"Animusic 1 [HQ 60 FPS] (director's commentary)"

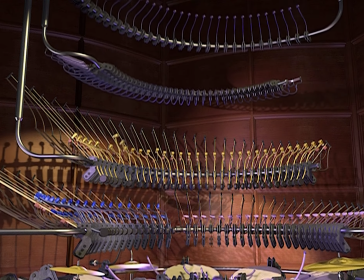24:25 I should mention something about the approach we've taken to the cameras,
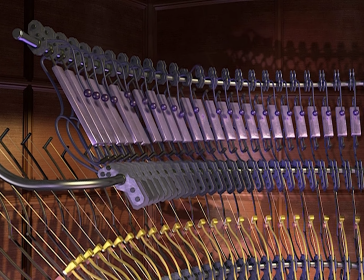24:29 since they tend to be generally smooth in motion and usually medium to long shots, not many close-ups.
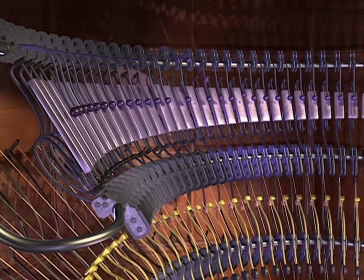24:36 And some people have commented on this, suggesting that perhaps we should use faster and more exciting camera moves and more close-ups.
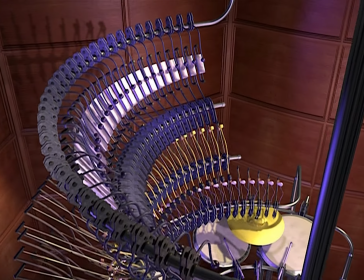24:45 We've actually tried this a number of times, and have found that faster moves certainly feel more exciting,
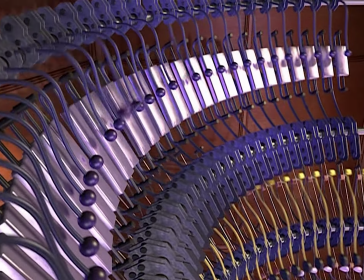24:52 but you also lose the correlation between the instruments and the music. You don't follow the notes as much anymore.
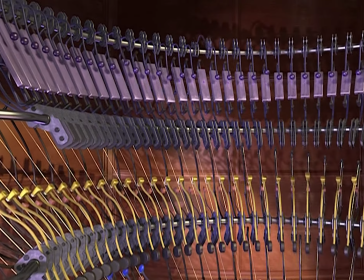24:58 It's like, whee, I'm flying, I'm on a roller coaster. What, there are musical instruments playing somewhere?
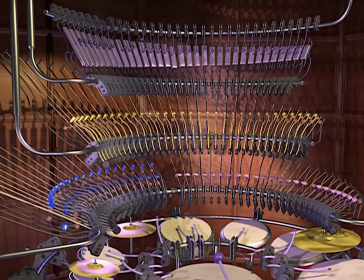25:03 So it doesn't really work as well, I don't think, as, just a more gentle, calm motion approach to the cameras.
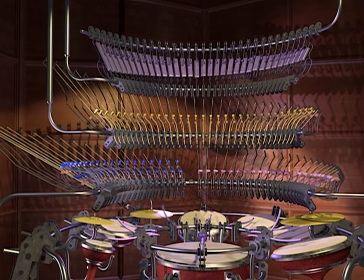25:12 Similarly with close-ups, which we do use sometimes,
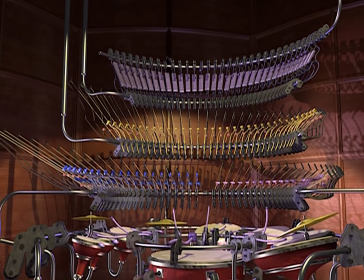25:15 you can see one instrument clearly at the expense of losing the context of what everything else is doing.
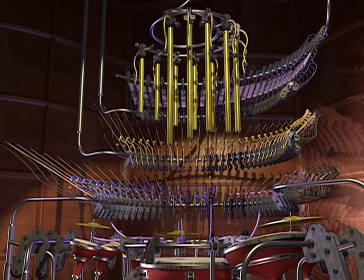25:22 So there's a lot of trade-offs, but at least that's the explanation of why the cameras are the way they are.
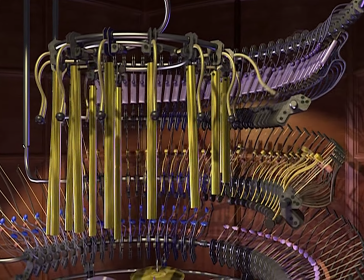25:30 You know, there's another drawback of doing so many long shots as we have here,
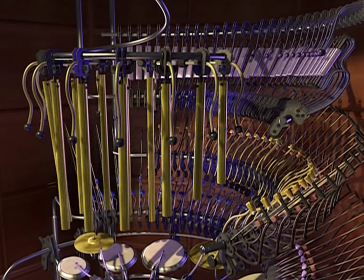25:35 and that is the level of detail pushes what you can really resolve on a TV screen.
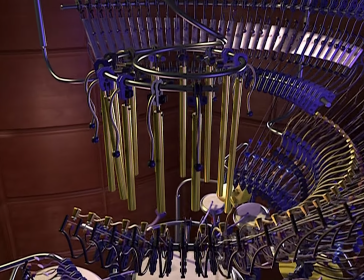25:40 And in fact, it turns out that this material is really difficult to encode in MPEG-2 for DVD, probably for that reason.
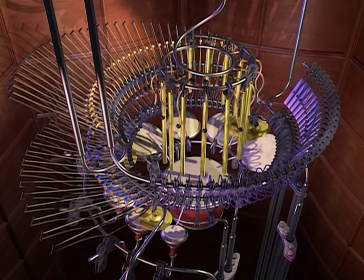25:48 In fact, some encoding facilities didn't want to touch it. The guy who finally ended up encoding it was Brian McGuire at Video Encoding,
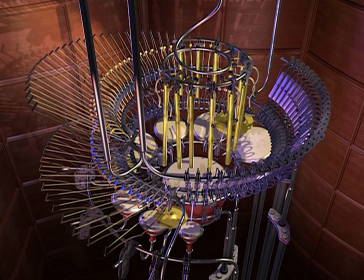25:56 who did zillions of tests with all kinds of setting tweaks before ending up with what we have here. Thanks, Brian.
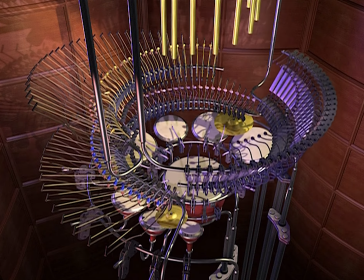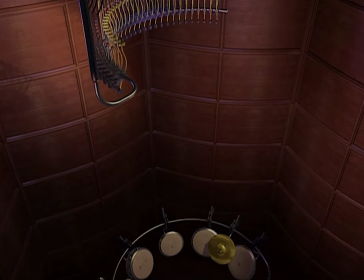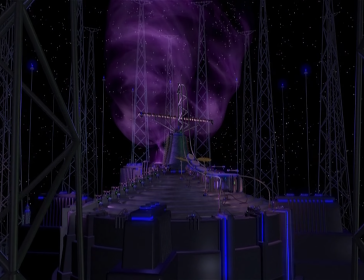26:24 This piece, like the first one, opens with electric,
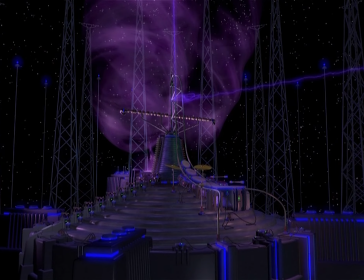26:29 staticky kind of sound effects that are actually digital recordings of very high voltage generators and cables.
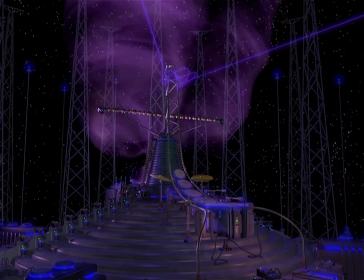26:36 Several sounds were combined together to produce the final high voltage effect.
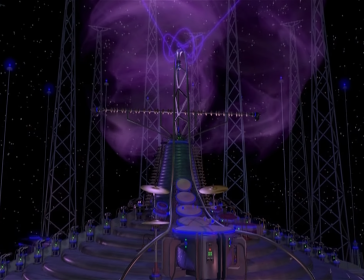26:41 This is a very high voltage environment and also very high up in the air, probably on an alien planet or something.
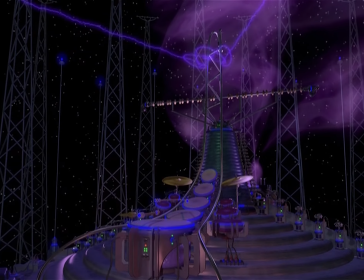26:50 And this set of musical instruments is by far the most abstract on the video album.
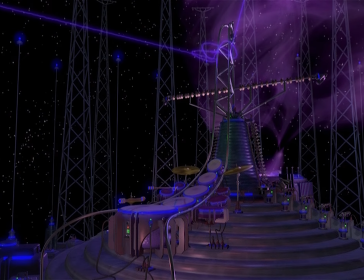26:55 They're the most unlike conventional instruments. Many of the previous animations had fairly literal musical instruments.
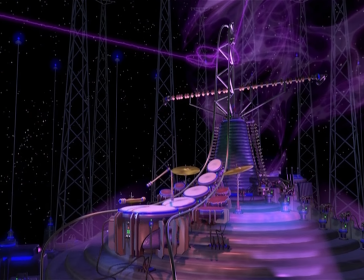27:03 They weren't exactly like real existing instruments,
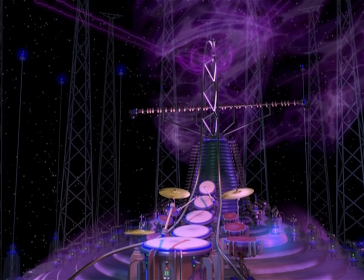27:07 but they were enough reminiscent of existing ones that you kind of knew what to expect as far as how they moved and played.
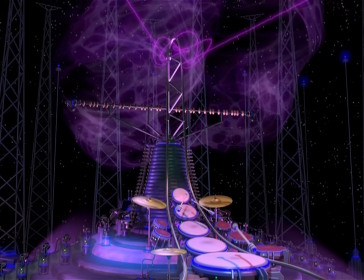27:13 The percussion here is recognizable as such, but everything in this environment is light emitting.
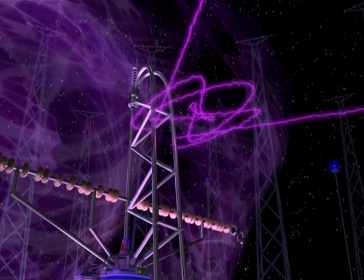27:21 The lasers here behave in a more complex way than the lasers in the earlier
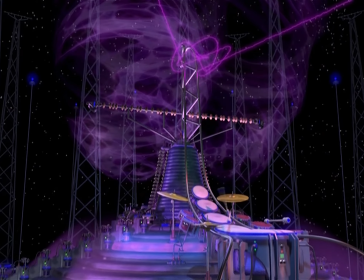27:27 pieces that were basically straight line, back and forth motion kind of things.
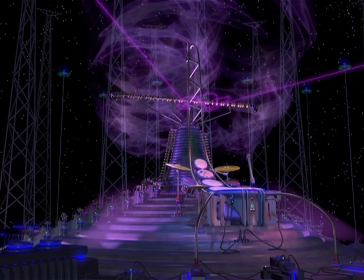27:34 Here we have this sort of double laser effect with a spirographic pattern in the middle,
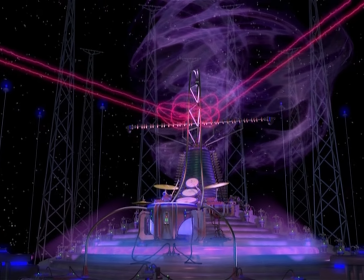27:42 traveling up and down non-parallel sets of rails. And they oscillate to depict vibrato.
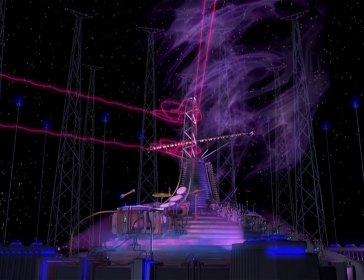27:49 They get larger and smaller and change color slightly based on volume and intensity.
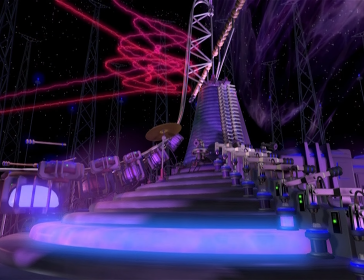27:57 These bass emitters are plasma-filled, or maybe they're filled with some kind of radioactive grape juice or something, I'm not sure.
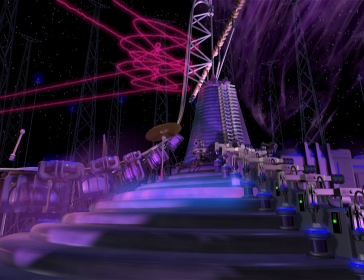28:05 But anyway, they visualize the Taurus bass pedals part.
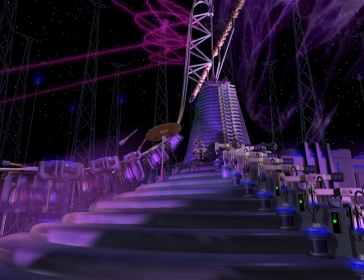28:08 Taurus bass pedals are a classic Moog synthesizer that's played with your feet, usually for bass parts.
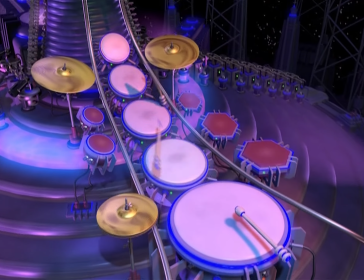28:15 I don't use real Taurus bass pedals here for the soundtrack, just a synth that kind of reminds me of the same sound that they make.
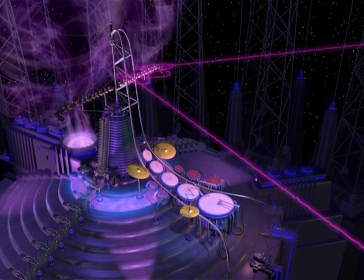28:26 By far the most abstract object in this entire video album is what we call the light curtain.
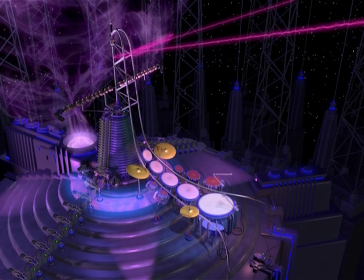28:32 It's the thing back there that kind of looks like psychedelic smoke rising up.
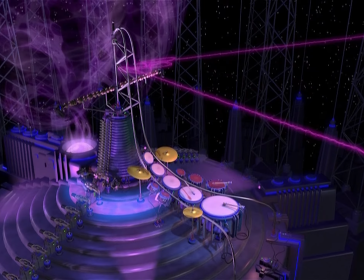28:37 Every part in the music needs to be visualized,
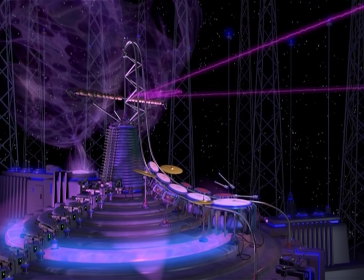28:41 and the light curtain depicts the chorused strings, synth chords in the background that you hear.
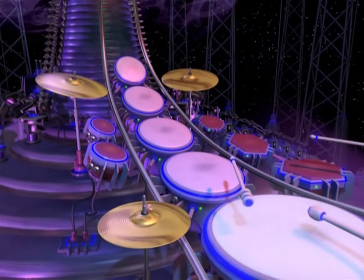28:47 Each chord has a unique painted graphics image called a texture map, which slowly crawls up the light curtain.
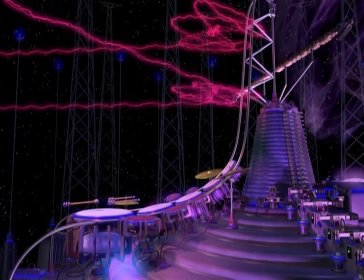28:57 This is a subtle ambient effect in how it's tied in with the music, and you don't necessarily pick it up the first time you watch it,
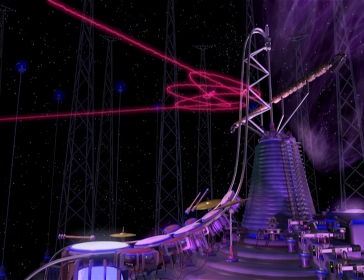29:04 but it's there to ensure that each part in the music is visualized in some way.
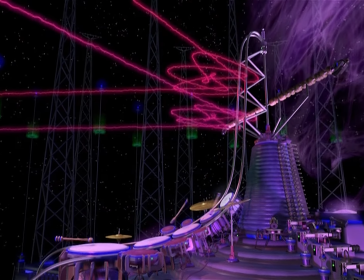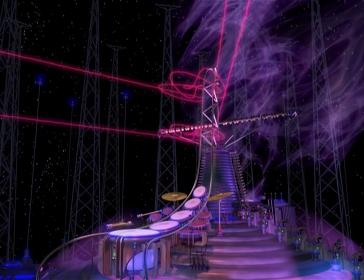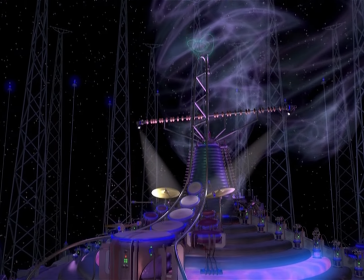29:20 This is a second kind of laser that follows an electric guitar-like sound.
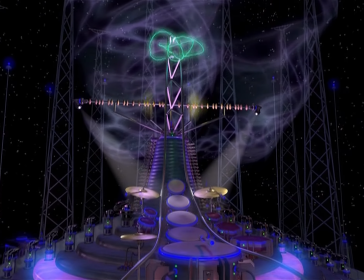29:25 And as an aside, for anyone who's curious, there aren't any real guitars on this entire video album.
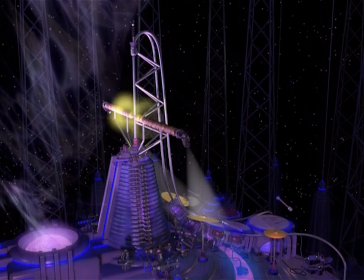29:31 They're all synthesized and processed in certain ways to sound like electric guitars, to a greater or lesser extent depending on the context.
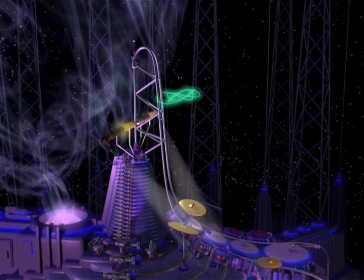29:42 The yellow voltage spikes that we have going on here are a little different than some of the other instruments in that
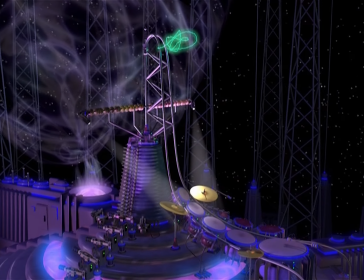29:48 every note is actually depicted by 4 separate objects.
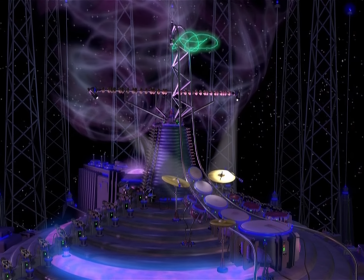29:53 First of all, we've got a mirrored pattern happening, so each note appears both on the left and on the right, and in addition, we've got an echo.
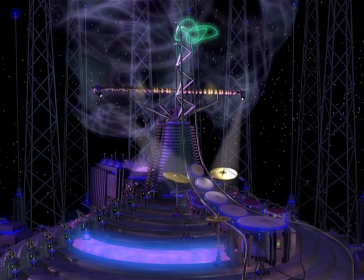30:02 So each object pair then happens again, dimmer when the echo happens.
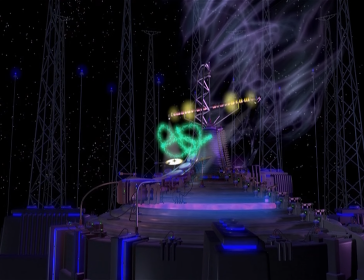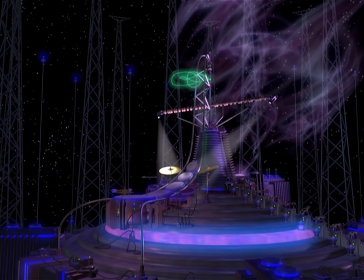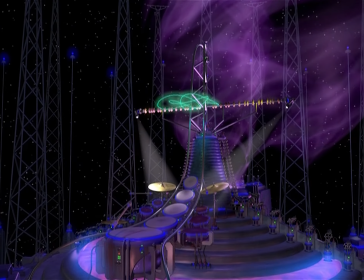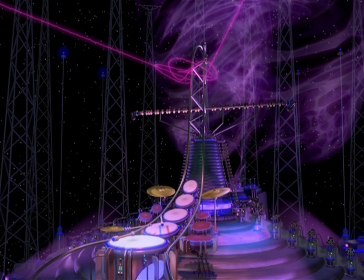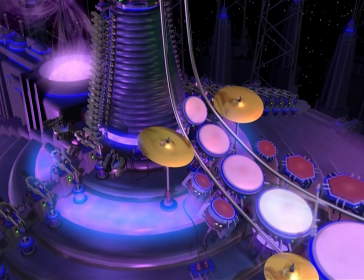30:34 This is the oldest piece of music on the video album.
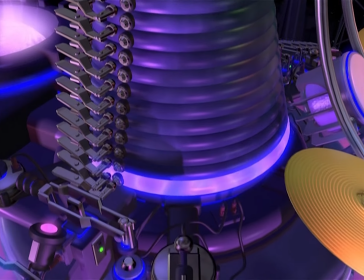30:37 It's been remade at least once and has had a working title of WCS2 and more recently Electric.
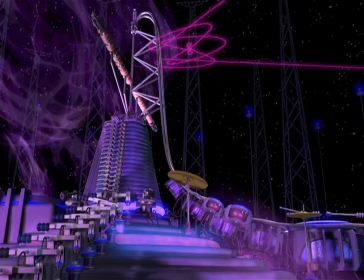30:44 The original mix was done on a British-made analog mixing console onto DAT.
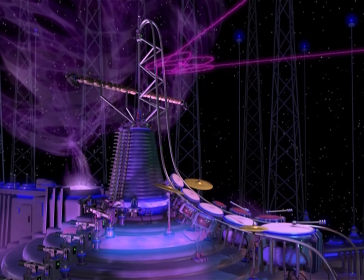30:51 Then years later, that mix was dumped into a digital audio sequencing program and enhanced
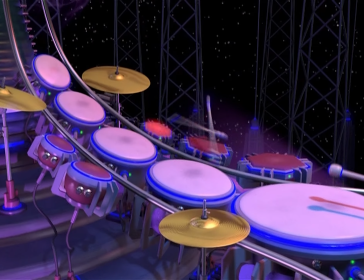30:56 with a crisper bass line for the bass tower sounds and the yellow voltage spikes,
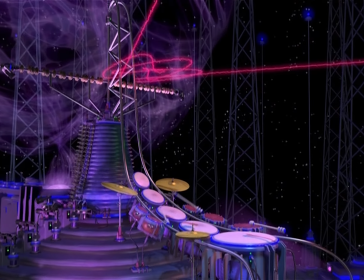31:02 using a digital synth that didn't exist at the time that the original music was produced.
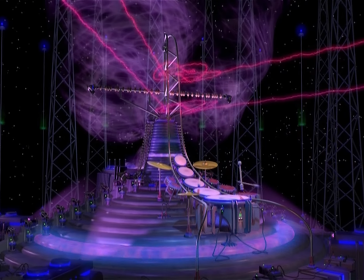31:08 Then the MIDI file was dug up, and that was used to drive the animation.
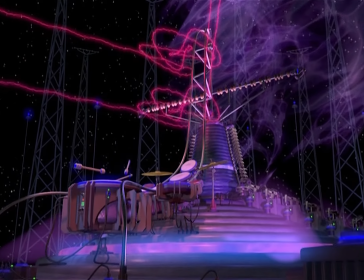31:12 In the end, after an all-digital remix, it all syncs up.
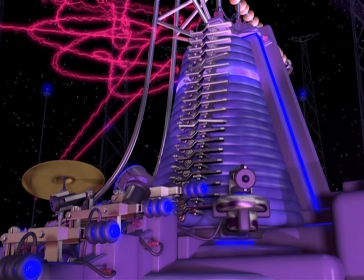31:20 This is my other favorite shot coming up here, where the 4 light beams rise up as we modulate to a new key.
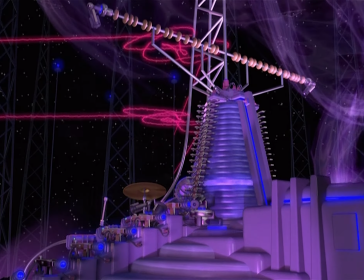31:28 In a way, this is kind of the climax of the whole video album.
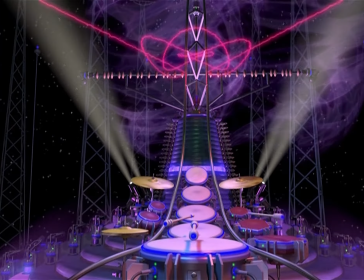31:36 This piece is the last on the video album for more than one reason. First of all, it just sort of fits as the last piece musically, I think.
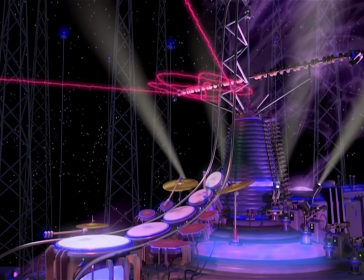31:44 Sort of leaves you out there somewhere. But another reason is the fact that it is the most abstract.
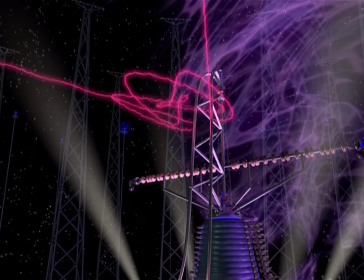31:50 It's less obvious initially how the instruments work,
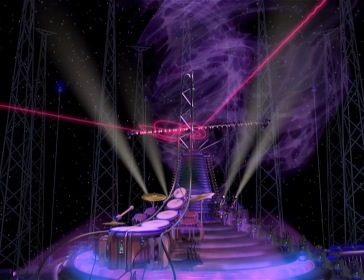31:55 and seeing the other animations kind of convinces you about the synchronization of Animusic, so you're more prepared for this one.
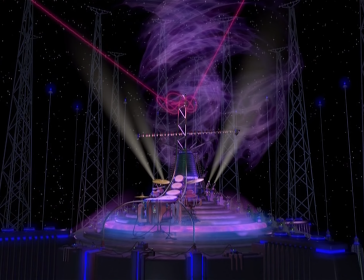32:02 Some people have told me that they didn't really get this one initially, but after watching it a few times, it became their favorite.
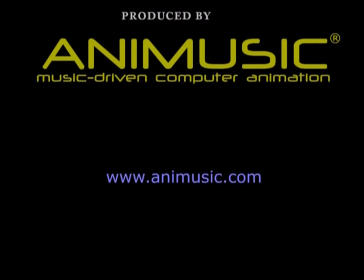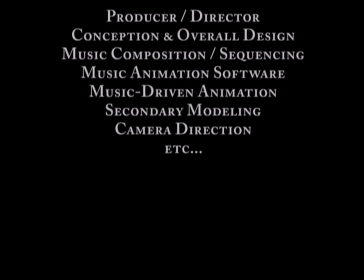32:17 Well, it's been over 2 years since that last sentence. This is the commentary update for the special edition.
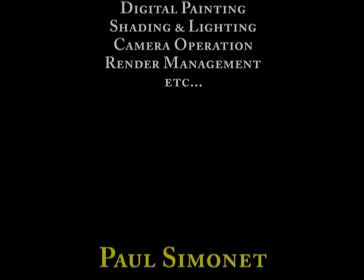32:23 We just wanted to thank everyone for buying our first DVD and for all the great feedback you've been sending.
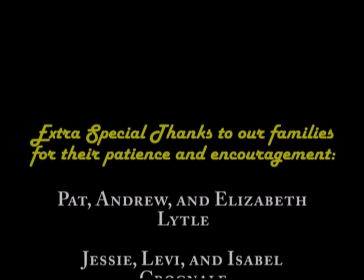32:29 We do read all of it, and it's very encouraging, so thanks very much.
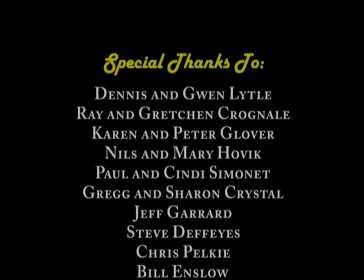32:34 We're hard at work on Animusic 2, and we'll try not to take so long this time, but we'll see.
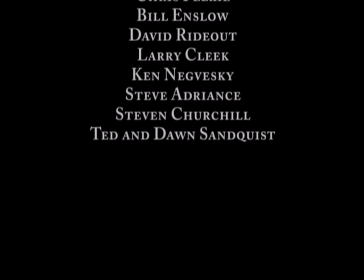32:40 Thanks for listening. Wayne Lytle signing off, over and out.